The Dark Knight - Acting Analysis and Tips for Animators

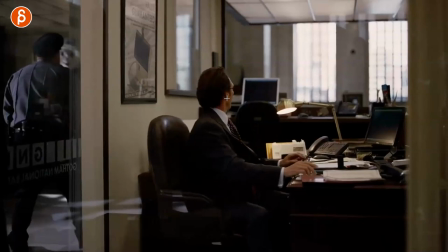3:09 If he would stay here and look around, there would be a higher chance for other people to see him because he's kind of exposed but as he goes back especially hearing
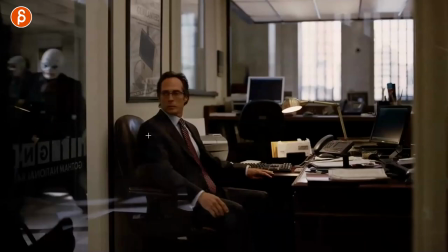3:17 that the noise is behind him he goes against the wall and stays there to stay protected so as always if you watch my clips you know I love props and sets and that the relationship that characters can have and in his case he uses that to his
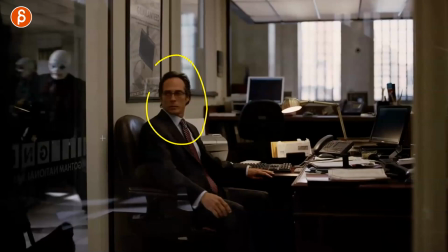3:31 advantage so if you do put a character in a set it's not just well I have a set I gotta put them in there what else could you do with the set how can the set drive the performance how can the actor in your case you take advantage of this set
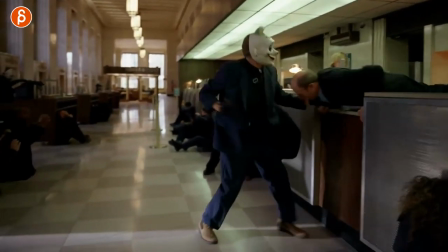3:44 then as you progress here it's all about weight and actually a bunch of weight clips this is clip number one so the weight doesn't have to be like the classic
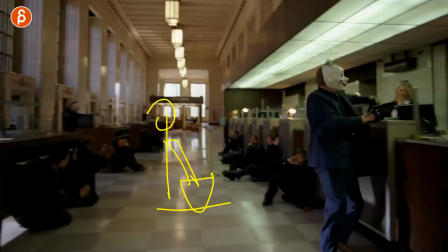3:52 thing that actually i did where you have a box and your character you know squats down and lifts up the box that's your classic box assignment but in this case you have
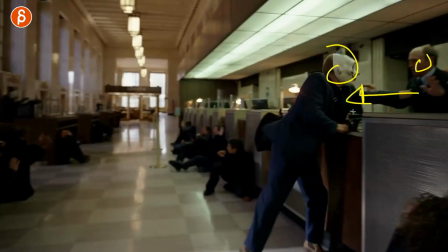4:01 weight with this character here pulling this character towards him now it's so heavy there's such a pull that you can see
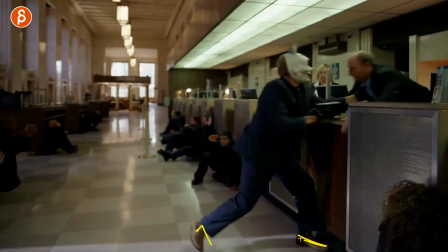4:09 this leg is actually getting off the ground he uses this leg to stabilize to push this way and then pull this guy over
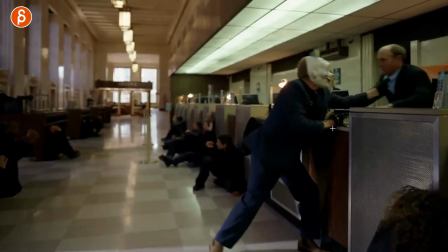4:17 that's already an interesting sense of weight and showing this is a little bit of push off through here but he can't do it too much because he's holding the gun
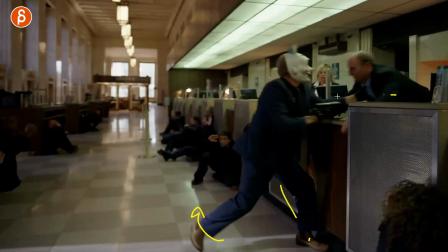4:24 so it's a lot of pulling and see here lifting of the leg and then the other side of the the weight equation is this character so you
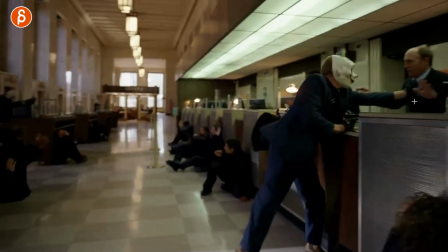4:33 have the struggle and the lift off here by being pulled that's
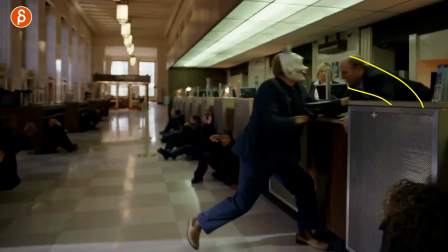4:37 already a sense of weight then the interaction and the contact with this surface the
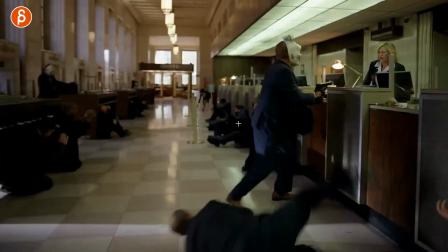4:42 way he goes down here slides on the surface and then drops because at this point the character is done leg goes back down let's go of the character
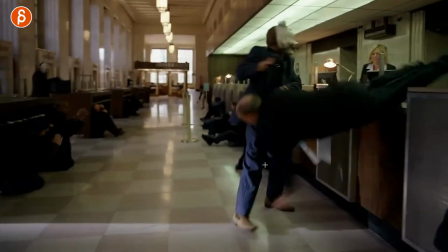4:50 and this is now your bouncing ball in a way or your flower sack or like you're a sack of meat here hitting this and once
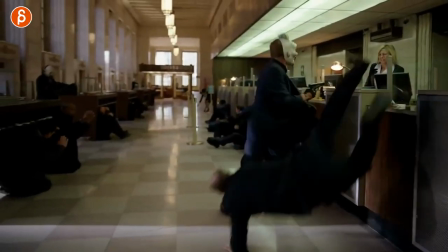4:59 again oh this is just painful to watch your wrists but then you got the impact here you got the drag in the legs this is to
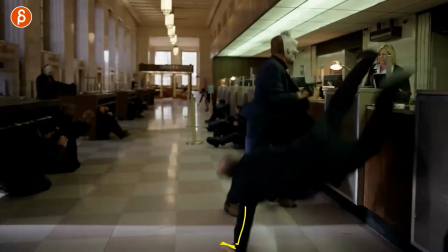5:07 hear the impact bam legs go down so this is really cool in terms of just ideas for a weight assignment it doesn't have to be just lifting
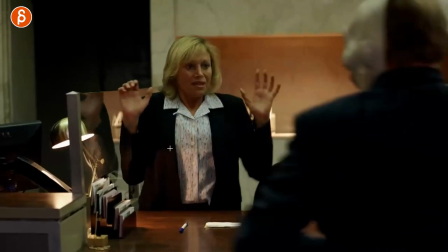5:14 your box you have all of this bam and actually this finishes in something cool that i always kind of add in my lectures where it's neat to see
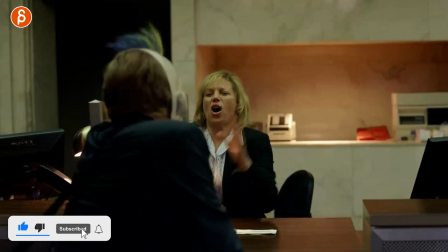5:21 this reaction goes over there and then she's in this reaction and i like that just as a general idea where you can use this for
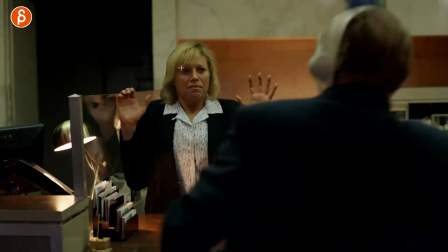5:29 all kinds of ways i think i've covered that before in a previous movie or previous tv show where you could have someone you know i think the example was a like a
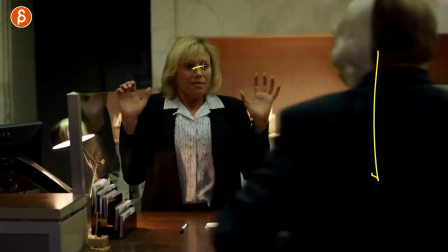5:37 retail store maybe a customer comes in and the person working there like the customer hasn't exposed the face yet and the person working there hates their job so they're super grumpy sees the customer and maybe the customer is facing us and then as the customer turns
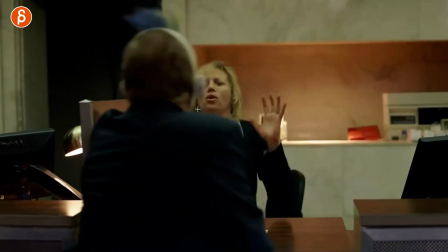5:52 around to face the employee the wipe now reveals a very happy employee kind of like hi i'm pretending to,
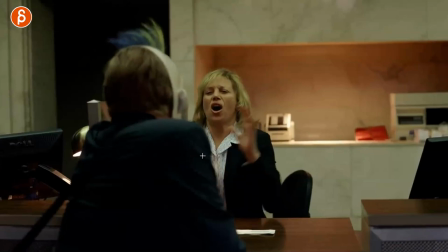6:01 you know, to like you and to like my job, even though I really hate it. I just like the idea of a wipe and what you could do in terms of just the character reveals.
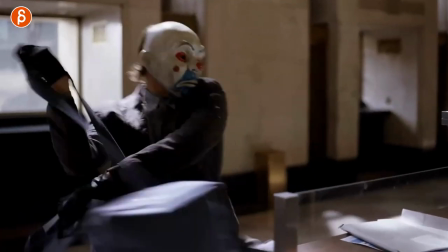6:08 Well, like I said, there are more weight examples. This one is the swinging of a really heavy bag.
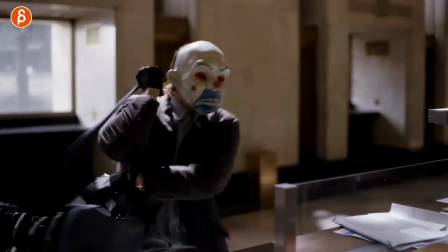6:14 And what I like about that part is the end of it. So you have this swing pivoting off of here. He puts that on his shoulder. So now the pivot is like this. But he's kind of done with the swing.
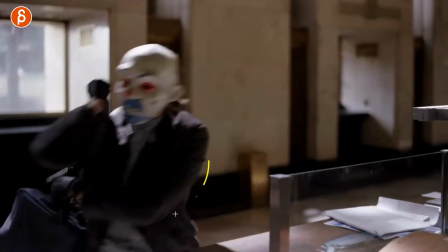6:27 And I know that he turns and he takes a step.
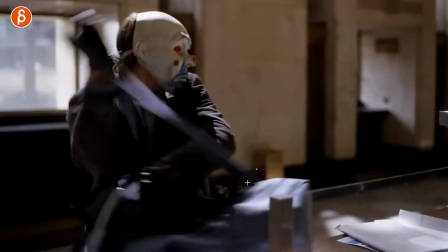6:30 But I like the idea of there's so much weight in this that the momentum continues, even though the body is now stopping.
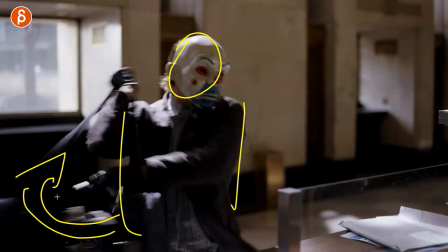6:38 Well, this bag, whatever weight you have here, is continuing because you can't just stop.